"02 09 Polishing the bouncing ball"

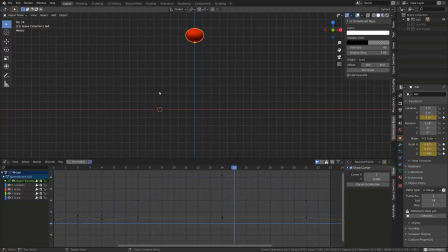0s
The time has come to give the final touch to our bouncing ball animation. To clearly understand what we need to modify,
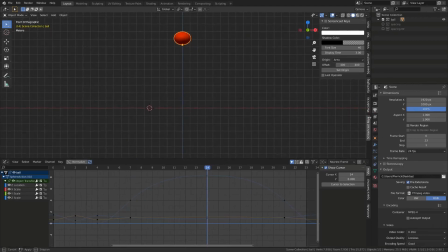8s
I will change the frame rate of the animation by going into the document option frame rate. Here we can find a bunch of presets that will set the pace of our animation. We are currently using the classic 24 frames per second, but I generally use 30 frames per second.
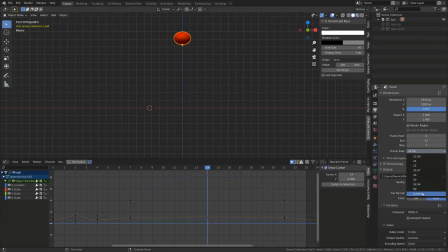27s
Here I will select a custom frame rate and I will set it to 5 frames per second. Now when I play my animation, it kind of play in slow motion.
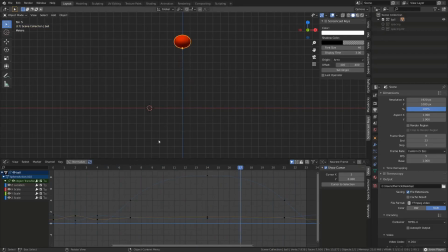39s
It's a good way to identify the different position of the bouncing ball, and it can be a method to spot spacing troubles. Switching back to 24 frames per second, I will select the object and go into the motion path panel.
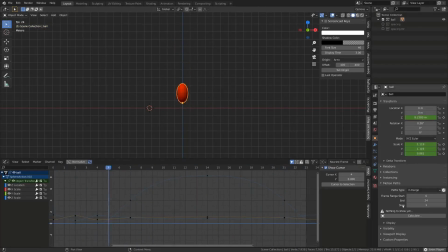55s
I will set the animation range from 0 to 24 frames per second, and since this is a function I use a lot, I will right click on the calculate button and add it to my quick favorite. This way, when I press the Q key, I can access the calculate function anywhere in the 3D viewport.
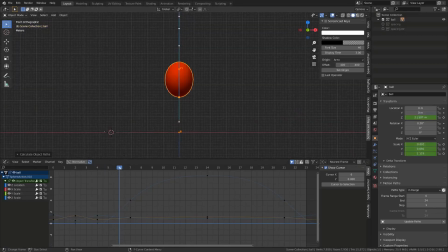75s
We can now study our spacing and try to see what's wrong with our animation. When an object is falling in space, it's accelerating until it touches the ground. The speed of an object might stabilize due to air friction,
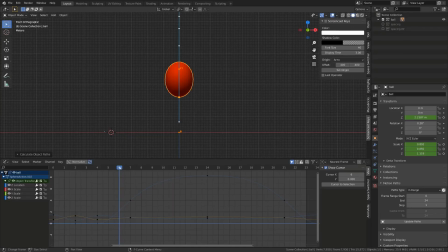92s
but unless there is a force pulling our ball up, it is supposed to accelerate until it touches the ground. So the spacing should be increasing from one frame to the other while it's falling.
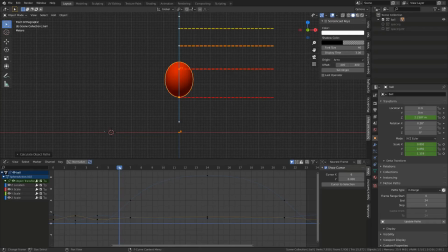106s
And we can see this is what's happening on those frames. Each frame forward, the spacing is getting bigger. On the last frame, the spacing is getting smaller. It means that the ball is slowing down before hitting the ground. And this isn't correct. And this is something that we can read on the curve.
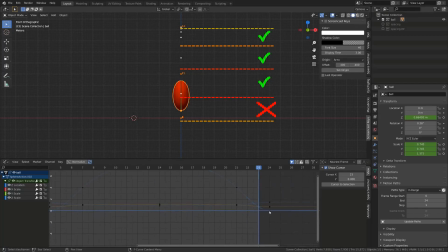126s
As explained previously, the curve should get more and more vertical as it gets closer to the value 0, which is our ground value,
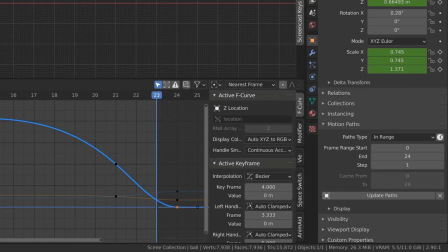135s
while here we can see that it has this S shape that makes the ball slowing down before touching the ground. The curve is easing out toward the ground.
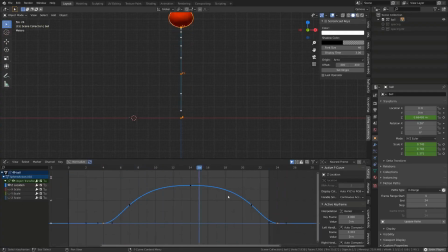148s
But since we have made a good blocking of our animation, it doesn't look that bad. Those two breakdowns are currently helping us getting a better result. This is why blocking can be pretty important. To fix the ground keyframes, we just need to switch the handle pressing V to vector.
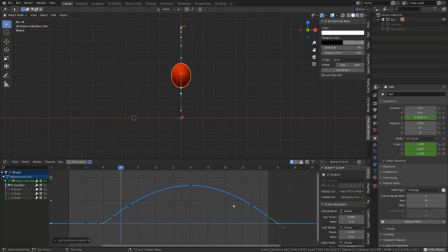167s
Now I no longer have this S shape on my curve. To make things even clearer, let's get rid of our two breakdown keyframes by selecting them and pressing the X key.
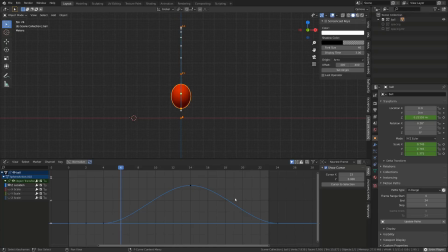180s
I've also switched back to Bezier both handles. When I play the animation, you will betterly feel this ease in and ease out. We can see the ball accelerating when it's leaving the ground and before it hits the ground.
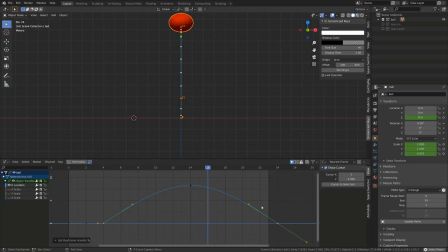194s
While if I switch both handles to vector, now we can feel that the ball is bouncing. To get even a better feeling, I will also slightly raise the curve by moving both vector handles toward the outside.
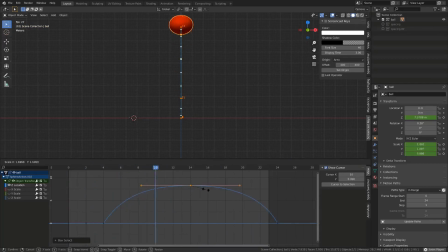209s
And by scaling the upper key, I will make the ball raising faster and holding a bit more in the air.
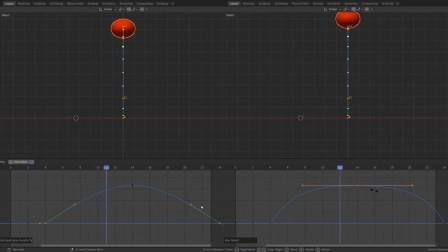216s
I have bring more contrast into my animation by changing the shape of the curve, and now it's more stylized.
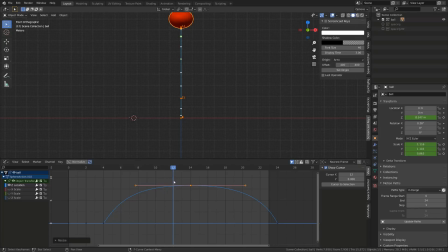224s
A little touch we can add to make it even more appealing is to slightly offset the upper key of one frame. This way we don't have the same timing when the ball is rising than when it's falling down.
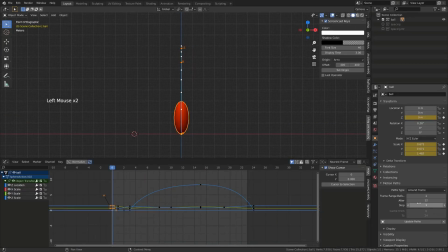238s
We can recalculate the motion path of our animation by clicking the Update Path button, and instead of the in-range option, I've switched to Around Frame. From there, I can choose how many frames I want to see on my motion path before and after the current position of the ball.
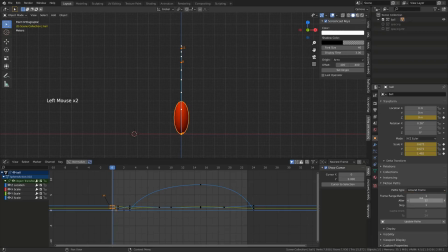258s
Now, when I look at the spacing of my ball, we can see that when it's leaving the ground, it has the biggest spacing, and it's slowing down when reaching the highest position, which is correct.
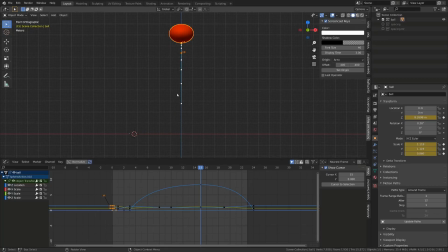270s
When the ball is falling down, we also get a proper spacing. It's getting bigger and bigger as we approach the contacting keyframe. We now have a pretty cool bouncing rhythm, so let's work a bit on the scaling of our ball, or more precisely on its squashing and stretching.
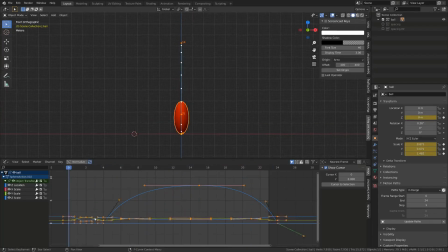289s
Pressing Alt-H in the graph editor will reveal all the curve. I can hide the Z-location curve so that we focus on the scale curves. Since our ball squashing is pretty brutal, we can switch those keyframes to vector. If we had a very slow squashing, we would have kept them as it is,
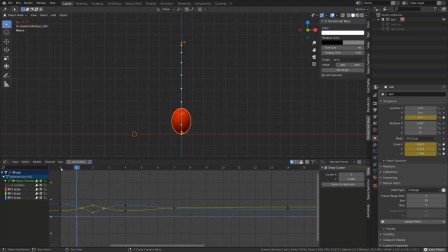309s
as the ball would be progressively absorbing the impact through its squash. Probing through the animation, I'm trying to get a feeling of the motion of the ball. When the ball squash, we can imagine it's a continuity of its fall.
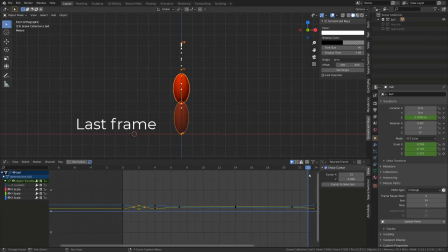324s
And since we are working on a cycling animation, the latest frame is the same as the first. So if I check the frame before the latest, I can see that I have a big spacing between the base of my ball and the ground.
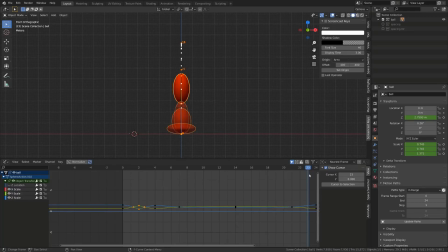339s
So it will be better if I kept this dynamism through the spacing of the squashing, meaning that I will offset the squash pose of frame 2 on frame 1, and we will have a very stretched pose on frame 0 and a very squashed one on frame 1,
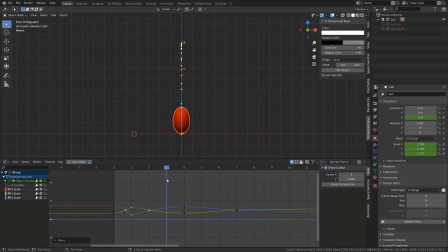356s
and so it will transition with the fall betterly. We are now getting a more impactful squashing if we compare with previous version, but since we have offsetted one frame for the squashing, we should do the same for the stretching.
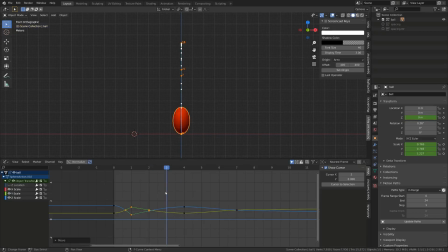372s
As you can see, my spacing between frame 3 and 4 is very small. So I want a faster animation. I will offset the keys one frame before, and I will also switch them to vector. Next is the air squashing. I offset the keyframe where the ball recovers its round shape,
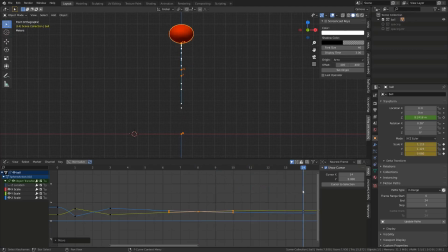390s
and then it's getting squashed again with the inertia when it's reached the highest point. Since the highest point is on frame 15, I will make it squash on frame 15. I'd like to slightly delay the squashing,
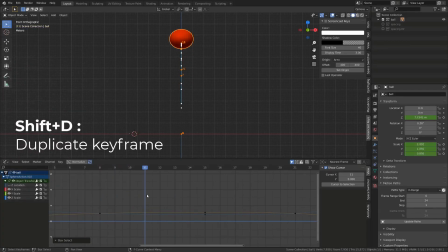404s
so what I will do is that I will duplicate all the keys on frame 8 and offset them onto frame 10 or 11. It makes all the scale curve becoming flat, which means that from frame 8 to frame 11, the ball is perfectly round.
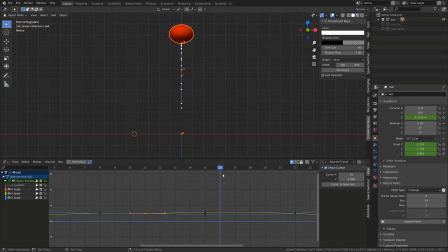420s
And as the ball will be accelerating to get back to the ground, I'd like to slightly offset the time it starts to stretch by 2 frames, because the ball is falling faster than it is raising, so making it stretching a little sooner does make sense.
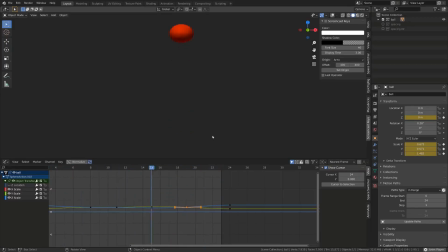437s
Animating is not a linear art, you will need to go back and forth a lot of time.
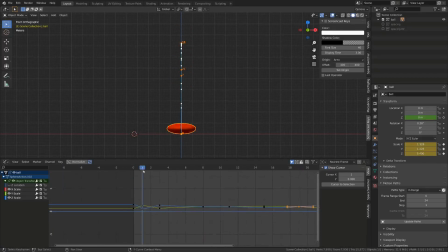443s
And while the animation gets more appealing, I feel like there is something a little off. And since we've been offsetting a lot of curve, the ball is starting to relax while it hasn't left the ground, meaning that the ball should be in air on frame 4.
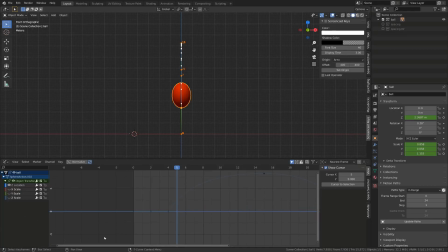458s
So I just need to re-edit the curve for the Z location and offset the starting point by 1 frame. And now when I play again my animation, I feel like there is something a bit off on the air squashing.
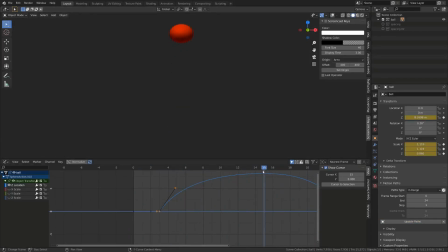472s
The ball slows and then it starts squashing. And if we double check the spacing of the base of the ball,
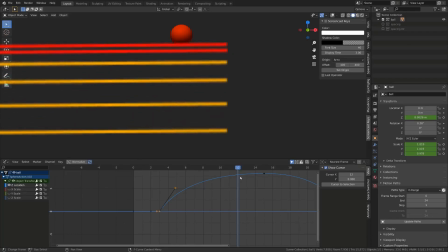479s
we can see that as soon as it starts squashing, the easing gets stronger, and that's a bit weird.